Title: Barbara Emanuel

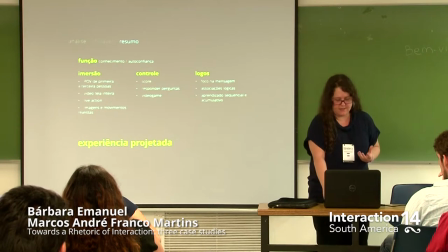Então, qual a experiência projetada nesse site? É o usuário que aprende.
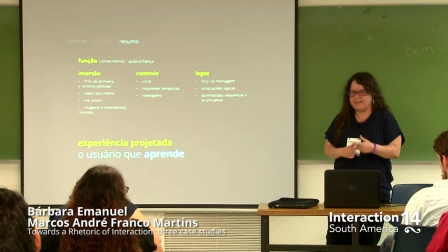Então, ele precisa prestar atenção nas informações que ele recebe e ter ações a partir disso.
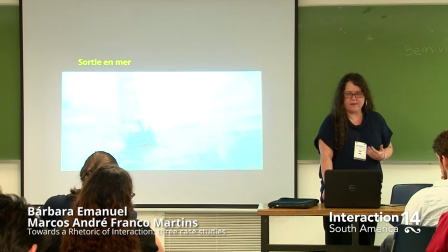O terceiro e último site é o Sortie en Mer, que é francês para passeio no mar,
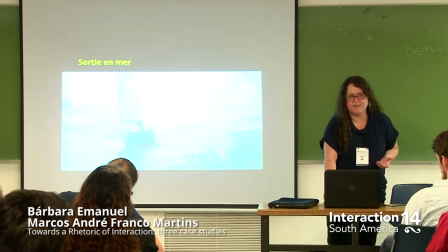que é um site que ficou bem conhecido nesse ano, acho que não sei se todo mundo já viu,
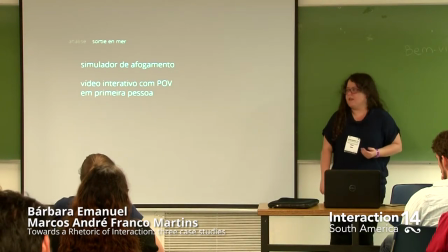que ele é um simulador de afogamento. Então, como é isso? Você se sente, o que você sentiria se você estivesse afogando?
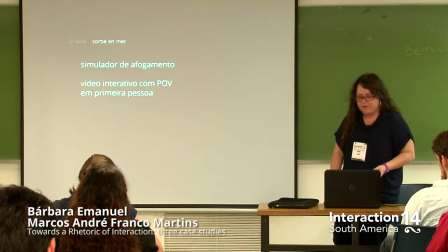Ele é um vídeo interativo com ponto de vista em primeira pessoa.
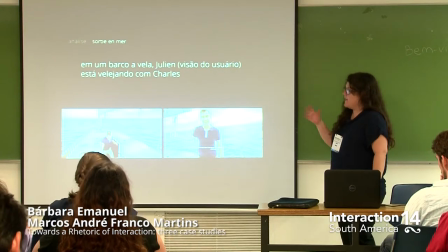Então, começa no bar com a vela, o Julian, que é a visão que o usuário tem, vai velejando com o Charles.
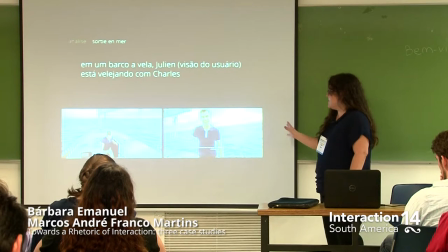Interessante, no começo ele...
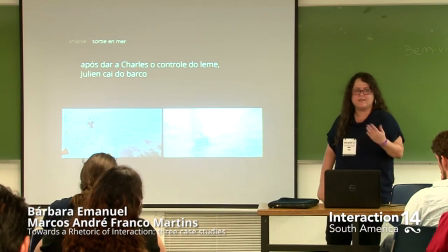depois que ele dá o leme na mão do Charles, acontece um acidente, vem o mastro, bate na cara dele e ele cai no mar.
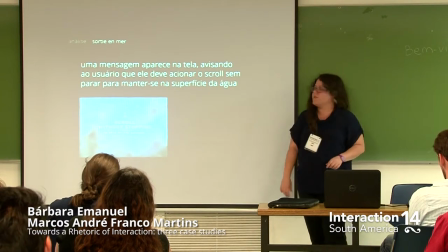E aí aparece uma mensagem na tela avisando para o usuário que ele deve acionar o scroll sem parar para manter-se na superfície da água.
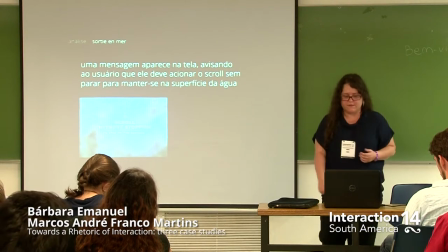Scroll without stopping to stay on the surface.
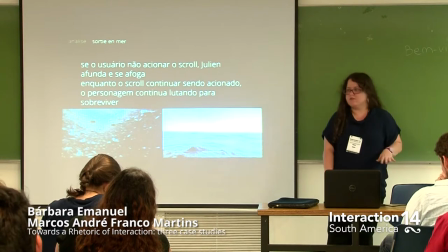E aí, se o usuário não acionar o scroll, o Julian afunda e morre.
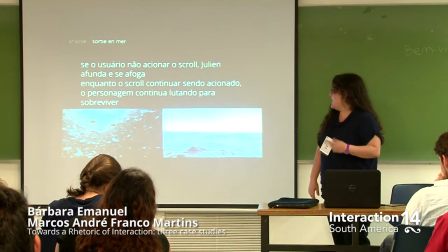O usuário junta. E se o scroll continuar sendo acionado, o personagem consegue ficar na superfície tentando sobreviver.
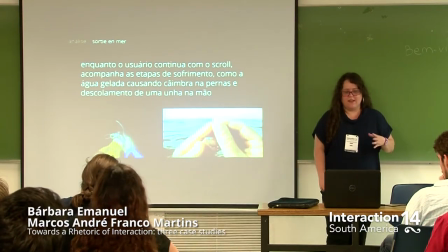E aí, nisso, o usuário vai acompanhando as etapas de sofrimento que a pessoa vai passar se afogando.
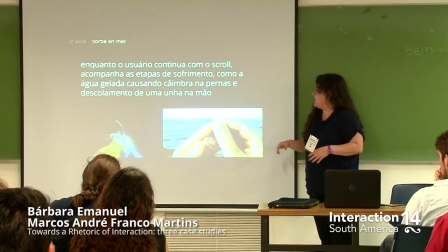Então, água gelada causa cãibra, faz a unha cair, dá hipotermia,
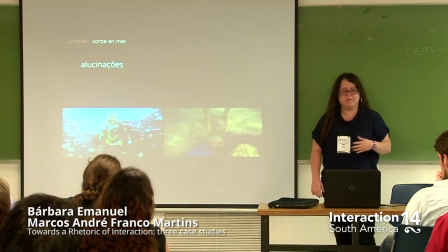começa a ter alucinações depois de um tempo. E é lá o usuário do scroll, também se pensando junto com o cara.
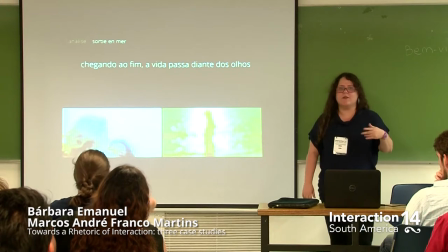Chegando no fim, a vida passa diante dos olhos dele, começa a ter memórias, porque já é hora, não tem jeito, já morreu, não tem o que fazer.
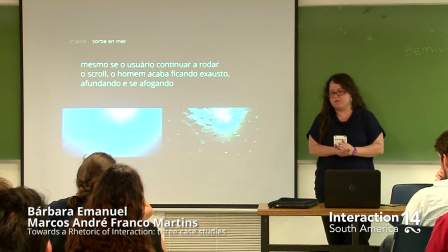E aí, mesmo se ele continuar rodando o scroll, quando chega em 5 minutos, o homem acaba ficando exausto, afundando e se afogando.
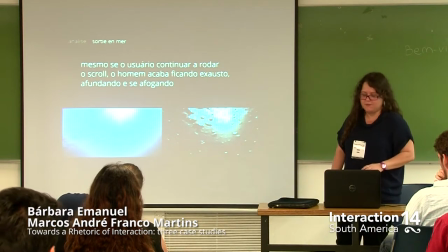Então, o máximo que você chega é ter 5 minutos mesmo. E aí, você tem que passar pela experiência da morte.
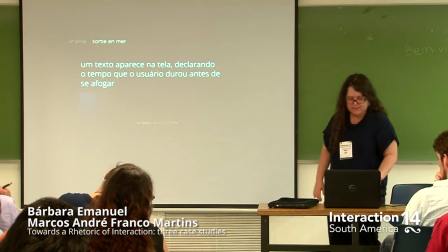E aí, aparece na tela, essa projeção está ruim, vou ler para você. Que aparece na tela declarando o tempo que o usuário durou antes de se afogar.
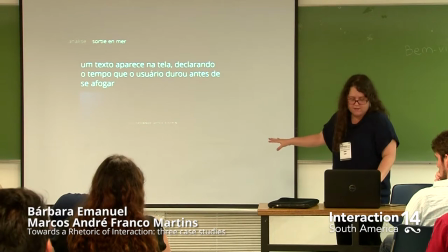Então, está escrito ali: você se afogou depois de 5 minutos.
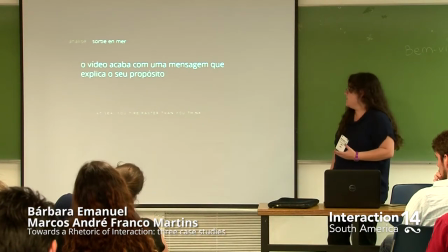E aí aparece uma mensagem que explica o propósito do vídeo, que é, no mar, você se cansa mais rápido do que você pensa.
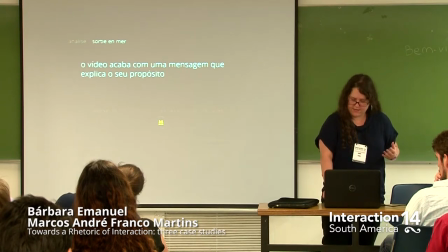Sempre que você for no mar, use um colete salva-vidas. E aí aparece a marca Nicotem e fabrica o colete salva-vidas. Então, vou passar aqui umas partes.
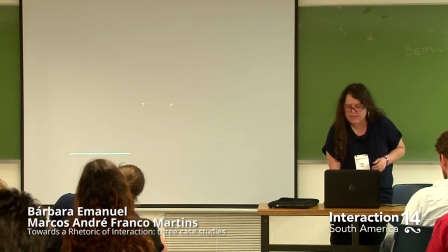O interessante é que ele já começa assim como se fosse um filme.
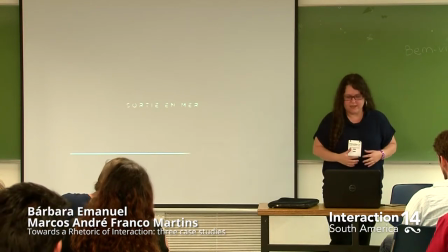Vai dar aquela sensação mais de realidade também, de ação.
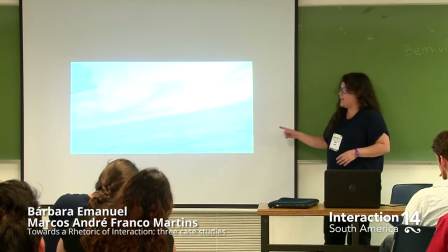E ele, interessante que no começo é para estabelecer que você é o personagem. Então são os movimentos iguais, é uma cabeça.
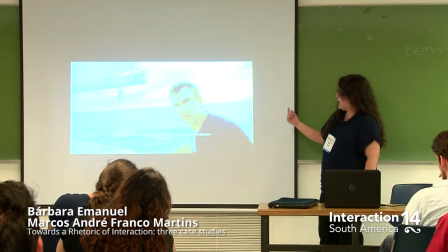Ah, então tem uma hora que ele olha para a câmera, olha, para mostrar que está falando com você, é o Julian.
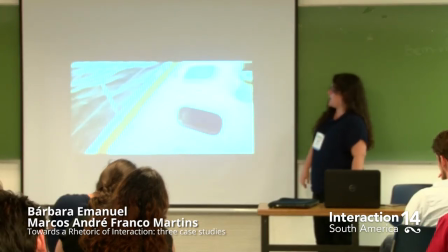Mostra o pedaço da mão. E agora quando ele está andando, a câmera balança como se fosse a mim andando mesmo.
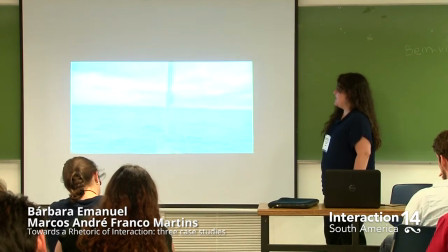Todos os movimentos que você teria se fosse realmente na televisão da pessoa.
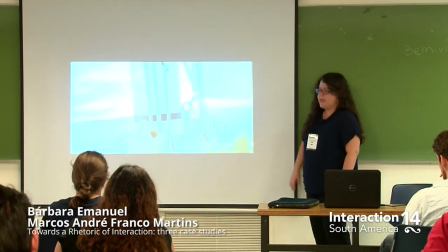Ela olha para cima, vê a mão de novo. E aí o usuário já entende que ele é uma pessoa naquele barco.
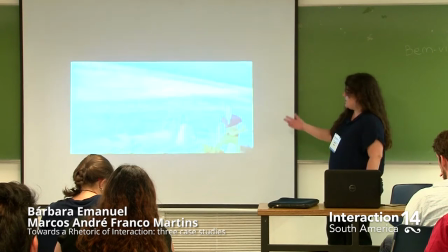E aí acontece um problema, ele falou que aconteceu, cuidado, cai na água.
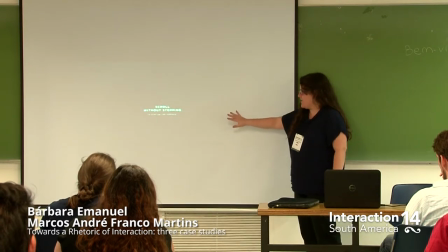E aí fala, tem que scroll without stopping para ficar na superfície.
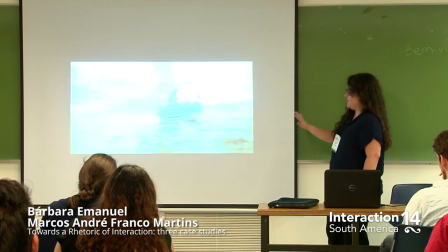Aí você tem que começar a escolher até tenta, volta, e fica estabelecido que ele não vai voltar. Você está sozinho.
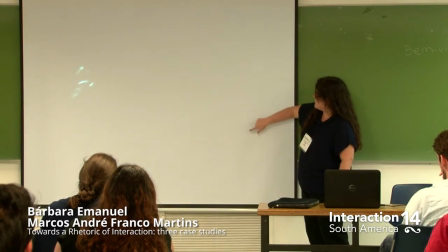E aqui aparece um monitor, não sei se vai dar para ver aí, que é o monitor do scroll.
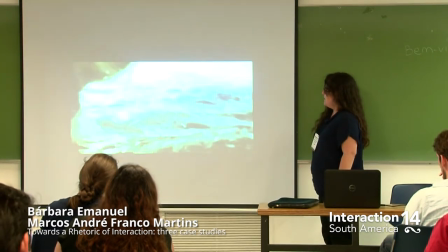Se você está indo bem, é só você tem que ir para o scroll mais rápido. E quando ele cai, o monitor aparece assim, já está cansado?